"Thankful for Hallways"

So, lately I think it's a pretty universal thought that modern blockbusters rely too heavily on visual effects.
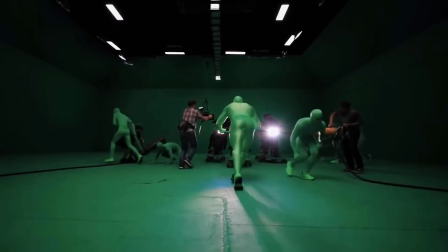0:06 Whether that is for creating backgrounds, characters, de-aging, or motion capture.
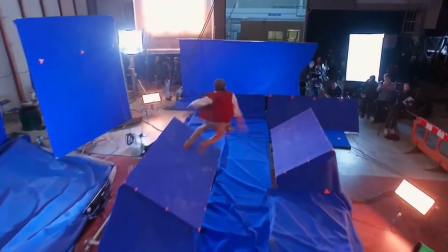0:14 This over-reliance on visual effects artists has led to an artifice that no longer enhances the story, but rather takes away from it,
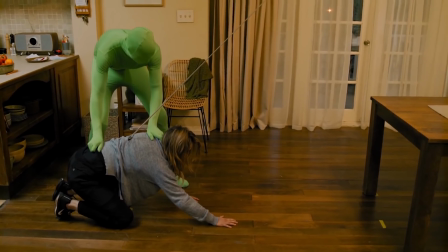0:23 with the effects being far too noticeable and unpleasing to the eye.
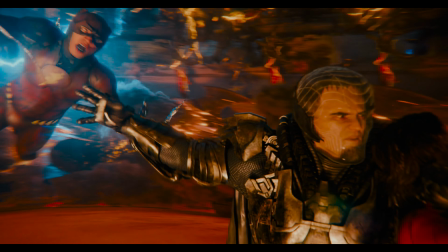0:27 Yet companies still hold the belief that this is the best way to entertain the audience, by pushing action to its extreme.
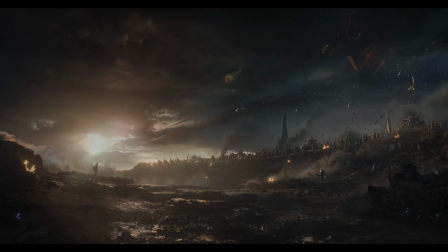0:36 Going bigger, and bigger, and bigger.
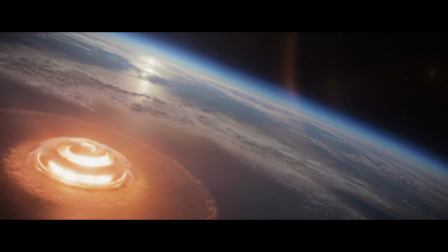0:43 But the truth is, all you really need to make an action sequence great is a hallway.
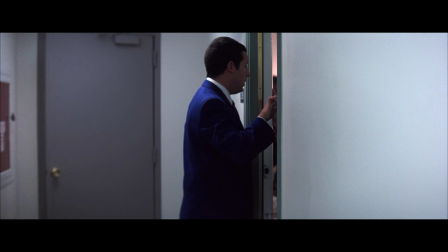0:50 Sounds simple, doesn't it? It doesn't matter what subgenre your action set piece takes place in.
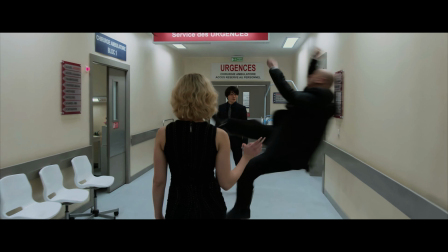0:57 It could be science fiction,
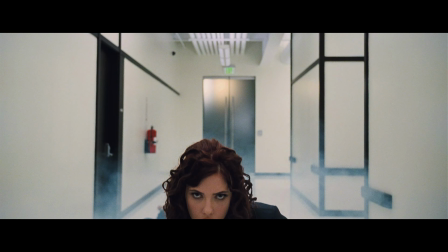1:02 or it could be a superhero film.
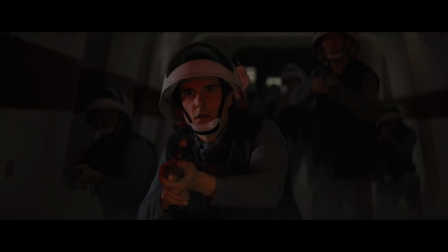1:08 The hallway could be used to help build horror from the impending arrival of a character before he unleashes hell on his enemies.
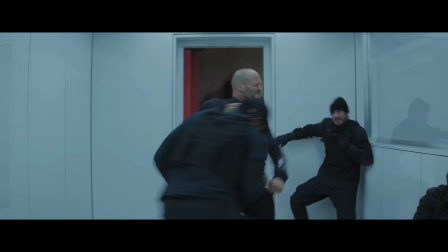1:19 Or it could be used to build humour between two partners who compete to get to the other side of the hallway first, taking down whomever stands in their way.
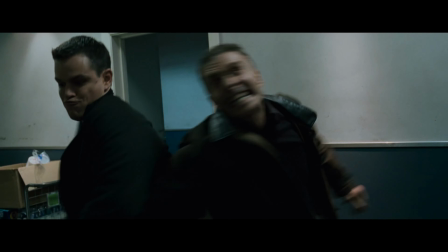1:29 This scenario could be achieved using lots of cuts,
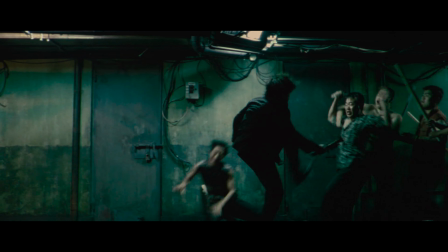1:34 or it might be captured in one continuous one, with the camera moving two-dimensionally.
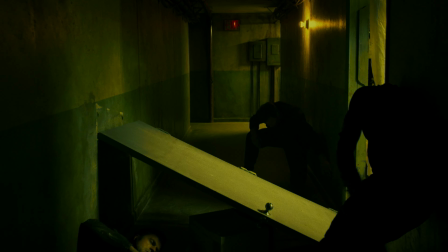1:41 Or maybe you can move the camera three-dimensionally to further immerse the audience in the scene,
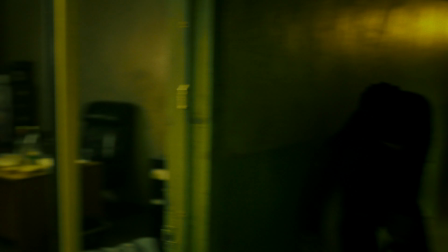1:46 making the fight feel authentic as if it is taking place in real time.
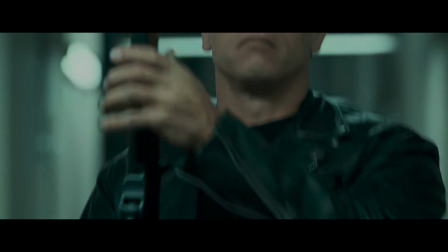1:52 Now, what about the appearance of the hallway itself? It may appear dirty, gritty and real to reflect the raw fight choreography,
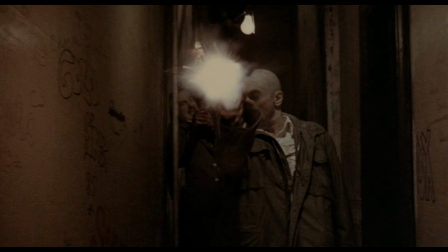2:02 every attack feeling improvised as the walls take a beating at the same rate the characters do.
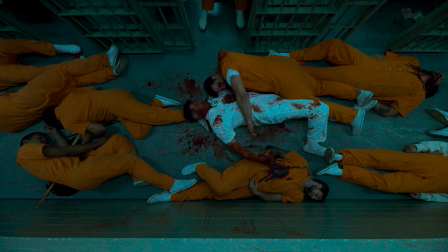2:07 Or the hallway might be designed to contrast the brutality of the action,
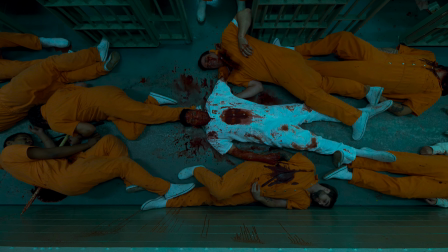2:12 making the audience squirm with every violent outburst as the white walls and flooring become blood-stained.
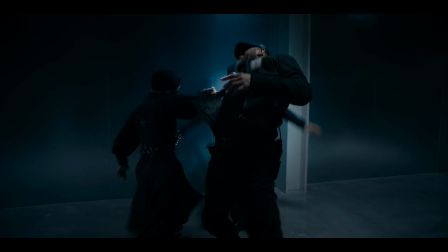2:20 The reason placing an action scene within a contained space like a hallway is so effective is because that very space heightens the tension in the scene,
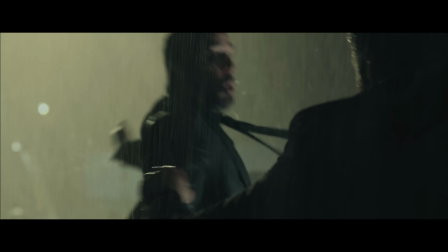2:29 something that you risk losing if you place the fight in a larger nondescript location.
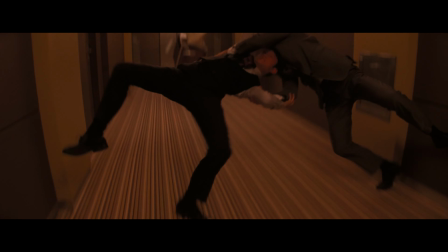2:34 You feel a sense of claustrophobia for the protagonist who is confined within the space, and whose goal is always clear,
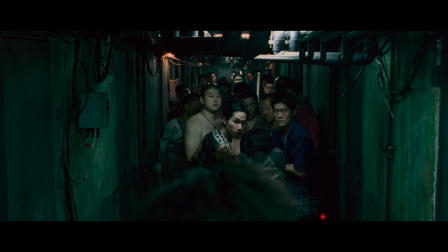2:40 to go in one direction and one direction only, forward.
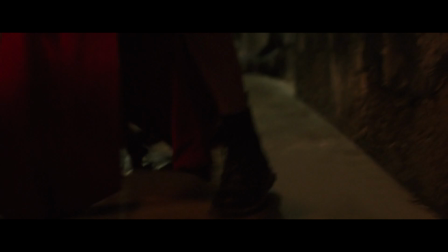2:47 The danger is increased where we can literally see what they are up against, where it can be dozens of people against one man.
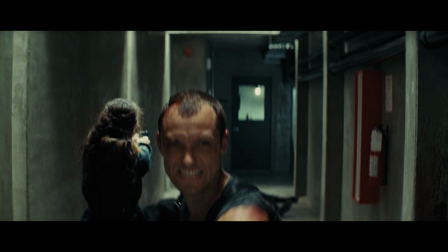2:54 Our love for the protagonist increases as they are forced to face their problems head on.
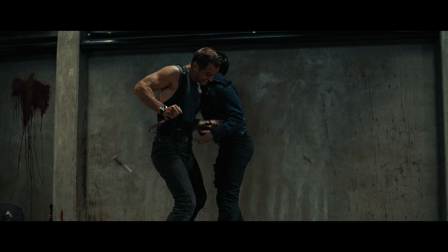2:59 And even if they have the choice of backing out and running away, they choose not to.
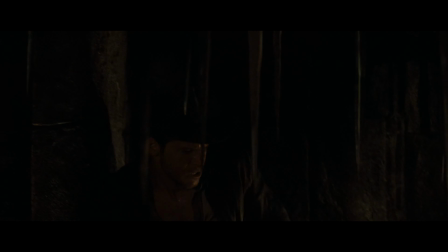3:06 But the truth is, it doesn't just have to be a hallway. It could be any type of contained space, like an elevator.
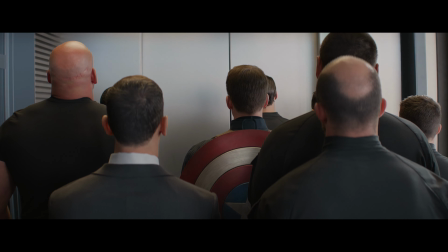3:12 Before we get started, does anyone want to get out?
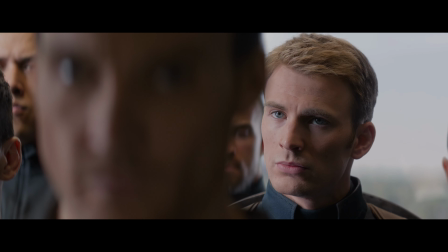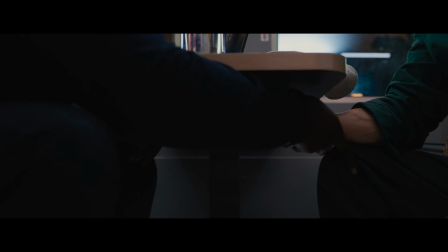3:22 Or maybe a train carriage.
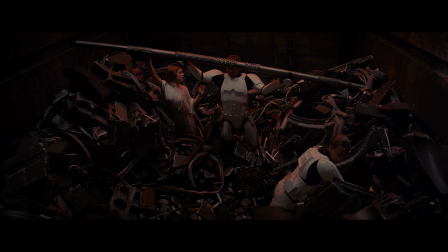3:29 Or even a trash compactor. What I hope for is that we don't keep forcing action sequences to take place on the biggest scale possible,
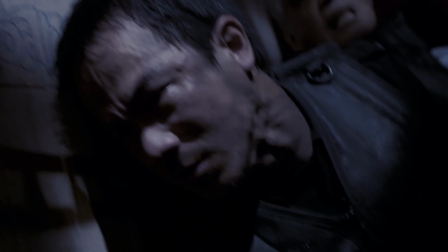3:37 when the stakes and tension can feel even more increased somewhere in close quarters.
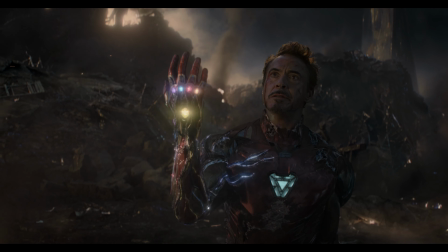3:43 Having seen enough films where the world is at stake, we have to remember that the most important aspect of film is character.
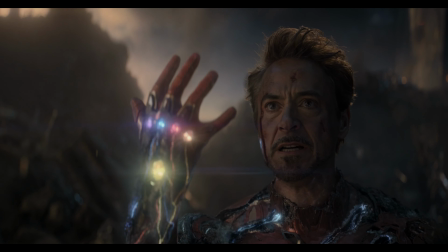3:52 And while the stakes of the universe might seem high, all we really care about is whether or not our hero will survive and achieve his ultimate goal.